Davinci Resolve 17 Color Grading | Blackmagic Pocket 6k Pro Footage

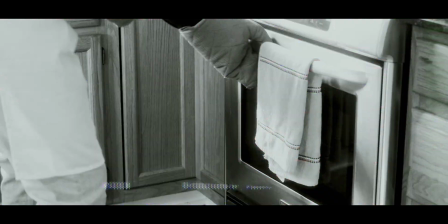(0:00) no no I don't want this I don't want any of this I don't want you or this house or this baby I just hey what's going on everybody welcome back to another video and I know last
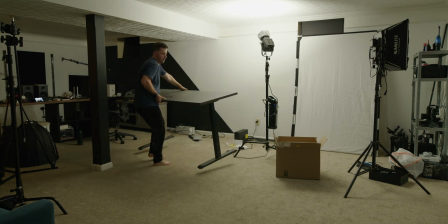(0:14) Tuesday I just started a new series about recreating a film scene and week number two I'm
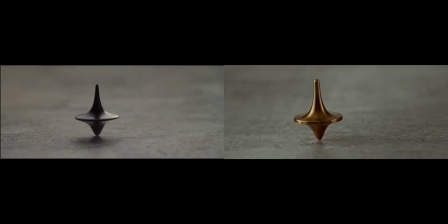(0:19)
already kind of breaking it this past weekend has been filled with a 48 hour film festival that was for the Russo Brothers. It was their very first one and it was a blast. So I'm exhausted. My gear is like everywhere and half my batteries were dead. So I couldn't do a proper setup just, I mean, it's literally 11 p.m. the night before as I'm starting to make this video. So I thought it'd be a good idea to kind of share my thoughts on why I think every creator should do a 48-hour Film Festival. I know there's a lot of creators who go into narrative work, a lot of creators who just do like, you know, tech or whatever YouTube videos, but I think a lot of lessons can be learned. If you're at all interested in cinematography or filmmaking in general, 48-hour film competitions are a blast. One, you get to just get a group of friends together who enjoy doing what they do best and trying to create something in 48 hours. And so I don't want to spend forever talking about 48-hour film festivals, how they work, and all that. If you guys want to see a video like that, kind of a rundown, I shot a bunch of behind the scenes of this past one, so I don't know. If you guys want to see that stuff, leave a comment down below letting me know, and I'll make that video. But for this one, I want to stick to kind of the lessons I've learned from past filmmaking experiences that I was able to fix and implement for the short film that we shot here as well as mistakes that I made in this one that I kind of need to fix for the next one going forward. But anyway let's kind of jump into it here and I want to start with my favorite shot of the entire film.
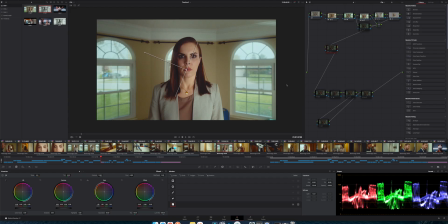(2:02)
This is kind of what I saw as our hero shot here.
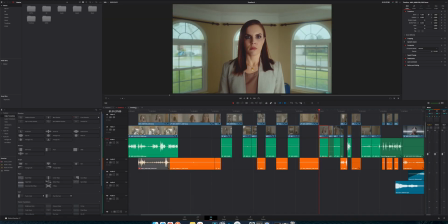(2:06)
Technically our final rundown was actually in black and white.
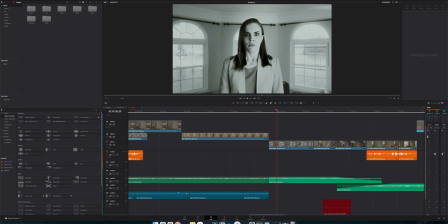(2:12)
Again I'm not going to tell you the plot line of why that is. during editing through a rough cut,
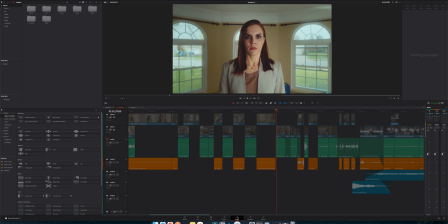(2:17)
I kind of came up with this grade that almost had a little bit more 70s vibe to it.
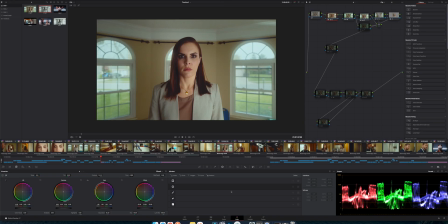(2:22)
I really dig it, but that's not the point of me bringing this up. Anytime you have a subject indoors and then you have windows behind it, that's automatic cause for a problem because what always happens? Your subject is either really dark to expose for outside or you expose for your subject and then the windows are completely blown out. And in my opinion, that is the fastest like boom amateur film, unless there's a specific reason of why that is.
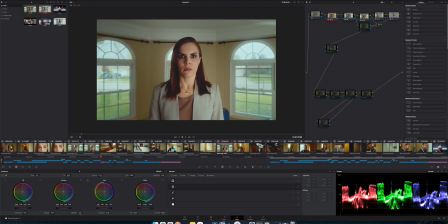(2:50)
And this was a overcast day, but I added this gradient here just to simulate what it looks like.
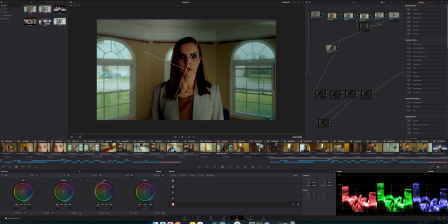(2:56)
I don't have a shot of it before I turn the light on. But if you expose for outside, this is generally what you get. You get a underexposed subject. So what I always personally do whenever I set up my composition is I always just expose for the outside and then I use a key light to simply bring
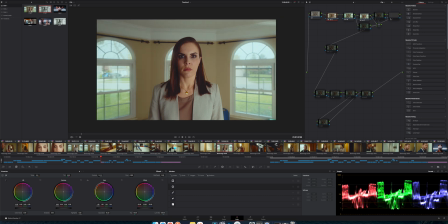(3:14)
it back in so this here if i take off the vignette that'll also make it easier to tell this simply is a forza 500 kind of behind me back to my left here if i'm the camera then the light's right off side here with my four by six foot just diffusion with about three feet in between so i could get an
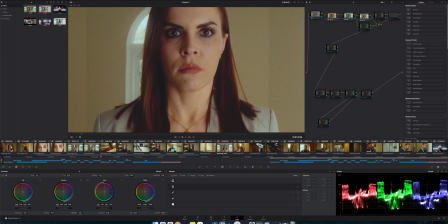(3:37)
extra soft look and you can kind of see it reflecting in her eyes right there.
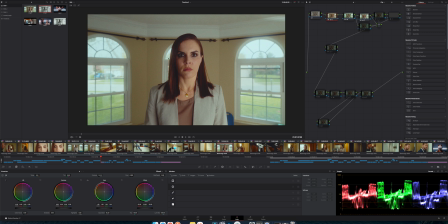(3:43)
And that was plenty to kind of fill her in while still remaining exposed for the outside. And then also on all of these clips, I'm using Dehanser Pro, which like the greatest film emulation pack ever. I'll leave it linked down in the description below.